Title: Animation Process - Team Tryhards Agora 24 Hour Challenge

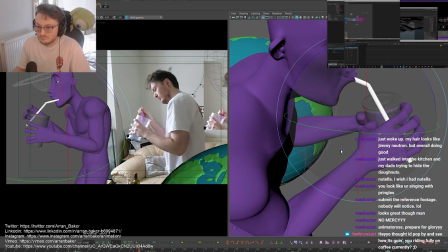[48:47]
And then I go back in later and I re-record the voice so that it
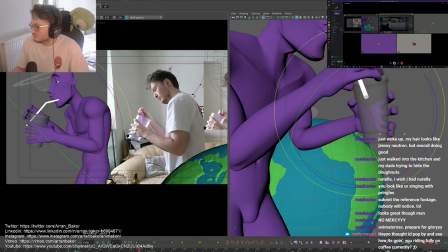[48:52]
syncs up and feels a bit more in attitude and more in tone with the final result. So you can see here I'm always trying to find ways to readjust the hand
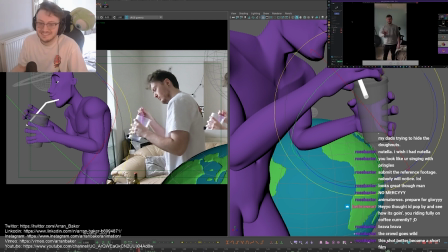[49:08]
positions and push the pose a little bit more so it's a little bit more appealing and readable.
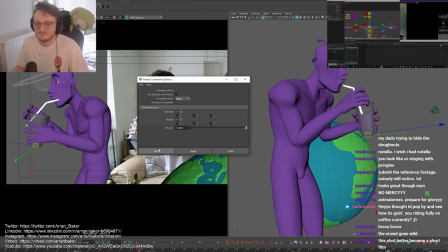[49:14]
Generally what I tend to do with my reference is there's two kind of stages that I look for in the reference.
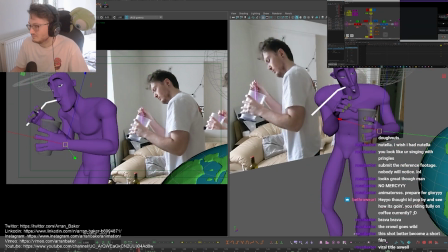[49:20]
First is key poses. Usually it depends on the kind of style, but because I had to animate quick, I didn't really have too much time to thumbnail, so I was relying more on my reference here because we were under time restraints.
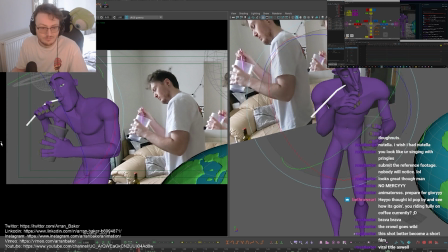[49:38]
but I could still find ways of using those key poses in the reference and pushing them to make it read a bit more to camera. So you can see how I've still taken elements of the reference, but I'm still tweaking it and exaggerating it in places
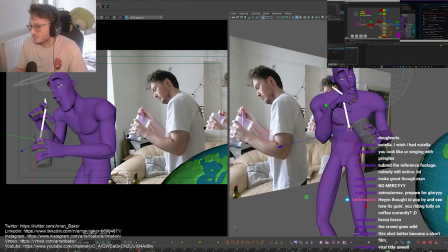[49:56]
so that hopefully it has a bit more readability and clarity in the shot.
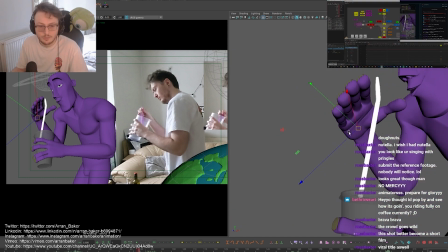Here I was just trying to figure out the hand positions for the fingers.
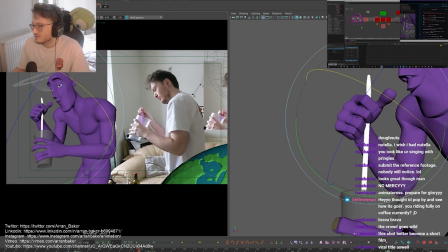[50:13]
I was looking at my hand, actually holding a pencil, trying to figure out how I actually would hold it.
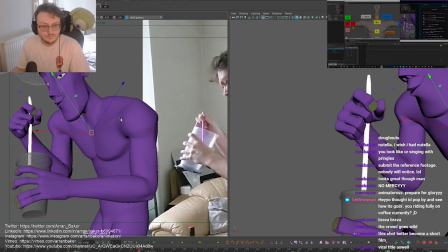[50:23]
Because sometimes there's not always enough information in the reference video, so it's always good to have.
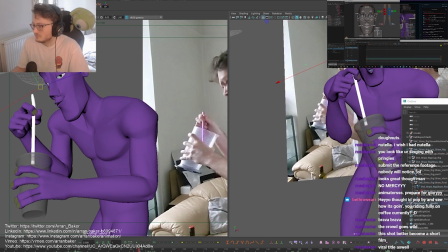[50:29]
That's why we use mirrors. If we need to push an expression with our face, we can kind of see how the face is pulling around if we can't get that information from the video that we shot.
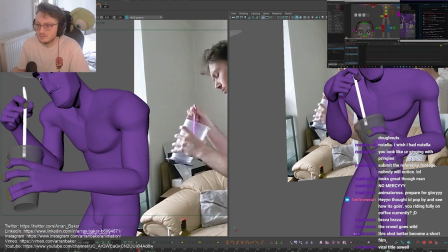[50:40]
So one thing that's really important also to keep in mind is eyeline.
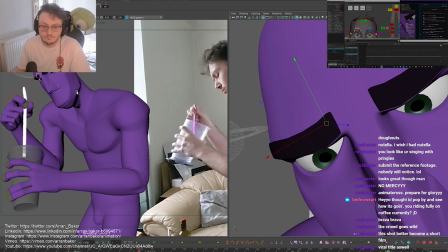[50:44]
So I was making sure that the eyeline made it look like he was looking down at the straw and into the cup.
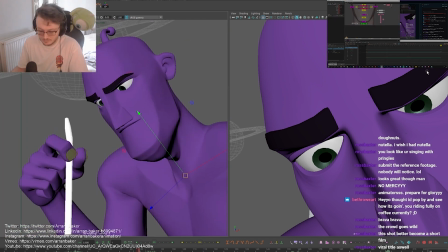[50:51]
Because if that looks off, then you're instantly going to disconnect.
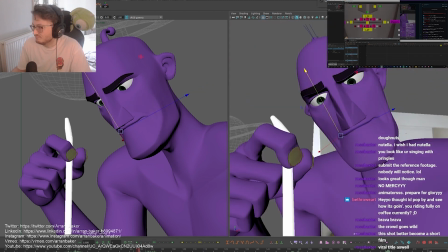[50:57]
There were a couple of things I had to work around with the
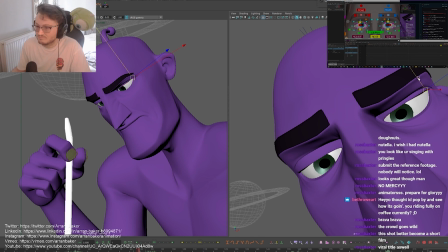[51:02]
face and the rig, mostly around his underside of his chin. I had to end up cheating that a lot so that it made a cleaner, sharper shape.
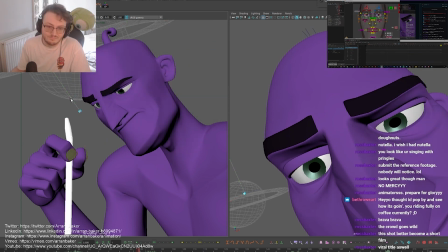[51:11]
And then I was using a lot of the squash and stretch in the upper and lower face to kind of bring out the appeal and push the shapes a little bit more.
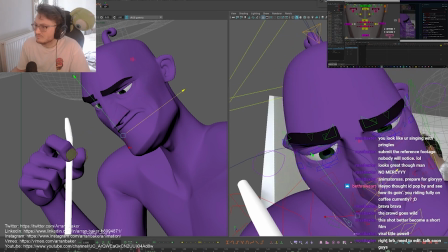[51:21]
I've never used this rig before this shot, so I was kind of figuring things out as I went along.
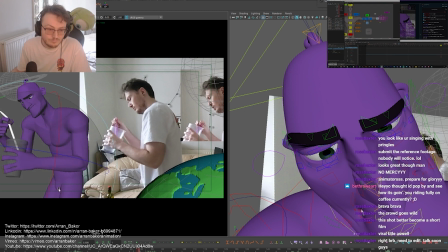[51:29]
But I was more just trying to use what controls I could find to push the shapes to bring out a bit more appeal and character.
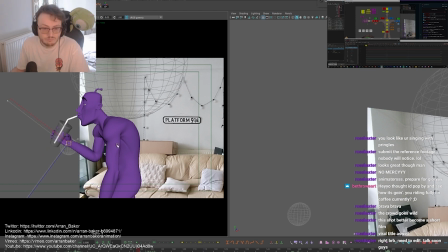[51:42]
You can see there that I'm having to now key on and off the blend parents on the constraints for the cup,
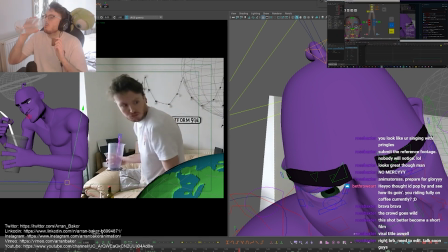[51:49]
which I have to do a lot in this shot. It's quite a tedious process and probably which took up the most amount of time.
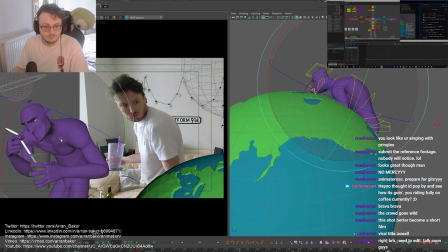[51:56]
And as you heard earlier, that we were trying to figure out a simpler way so that I wouldn't have to keep shifting the prop from one hand to the other.
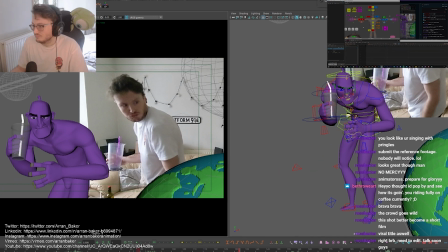[52:05]
But with just the way that it was staged, it made, if
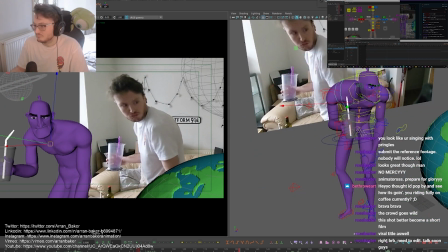[52:11]
I started taking out those constraints, then the poses just didn't read as well. So I ended up just biting the bullet and animating the prop, going back and forth between each hand.
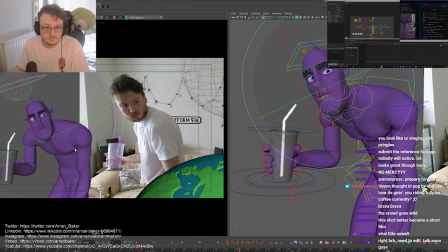[52:28]
So you can see how I've tried to really push the simple and complex lines on either side of the body. So on the screen right side, we've just got this clean line going down the arm, and then I've got all this complex information on the left side.
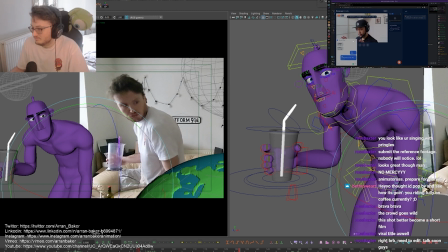[52:45]
Still trying to bring out a little bit of asymmetry in the pose as well. So at this point, I wasn't worrying too much about anatomy.
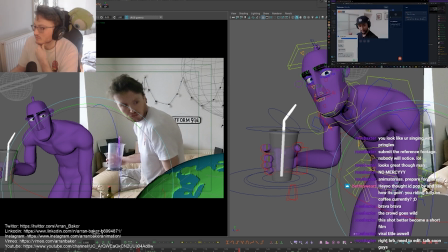[52:54]
I do try to keep it in mind as much as possible, but I think for this shot, I was favouring shape more than anatomy,
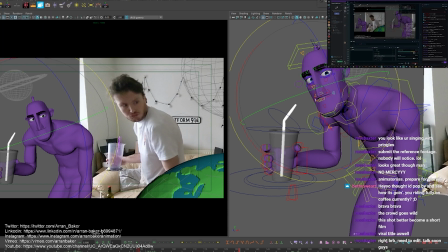[53:02]
as long as I wasn't going to limit myself or kick myself in the foot when it ends up coming into in-betweens.
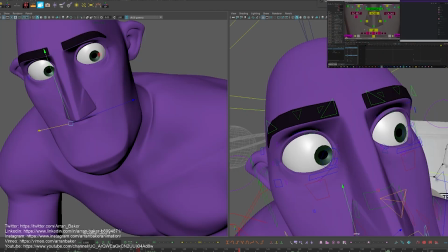[53:11]
That's why I generally, in my key poses, try to keep it as anatomically proportioned and move in a realistic way, like actually moving the controls in a realistic way. That way when I go into in-betweens, I'm not going to get any unexpected results.
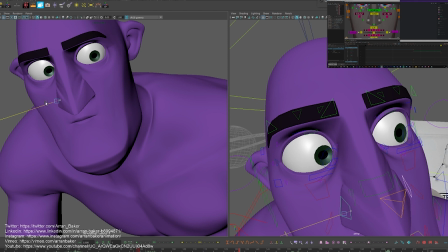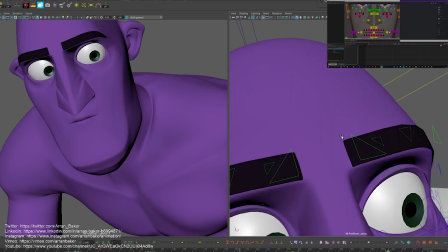[53:34]
One thing that I did actually really like about this shot,
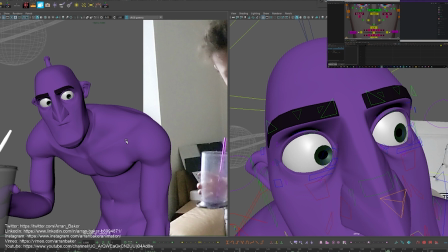[53:37]
just in terms of an animation process, was I didn't really give myself any style choices or limitations when it came to facial expressions. It was whatever sold to the attitude the most, and for that reason it was really fun to animate. So no matter what the attitude was, whether he was thirsty or angry,
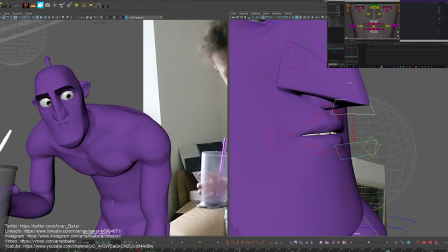[53:56]
I wasn't worried too much about keeping a character on model, which is something that's super important when you're working in a production, because everyone has to recognize the character. But because this is a character who hasn't been established before and we could define the style, this is where it's really enjoyable as an animator to just be able to push shapes and
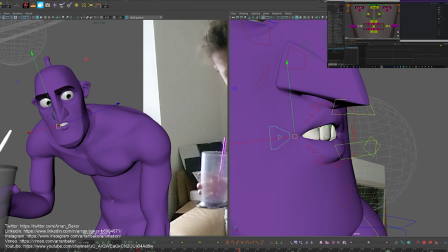[54:15]
sell as much expression as possible in one single pose.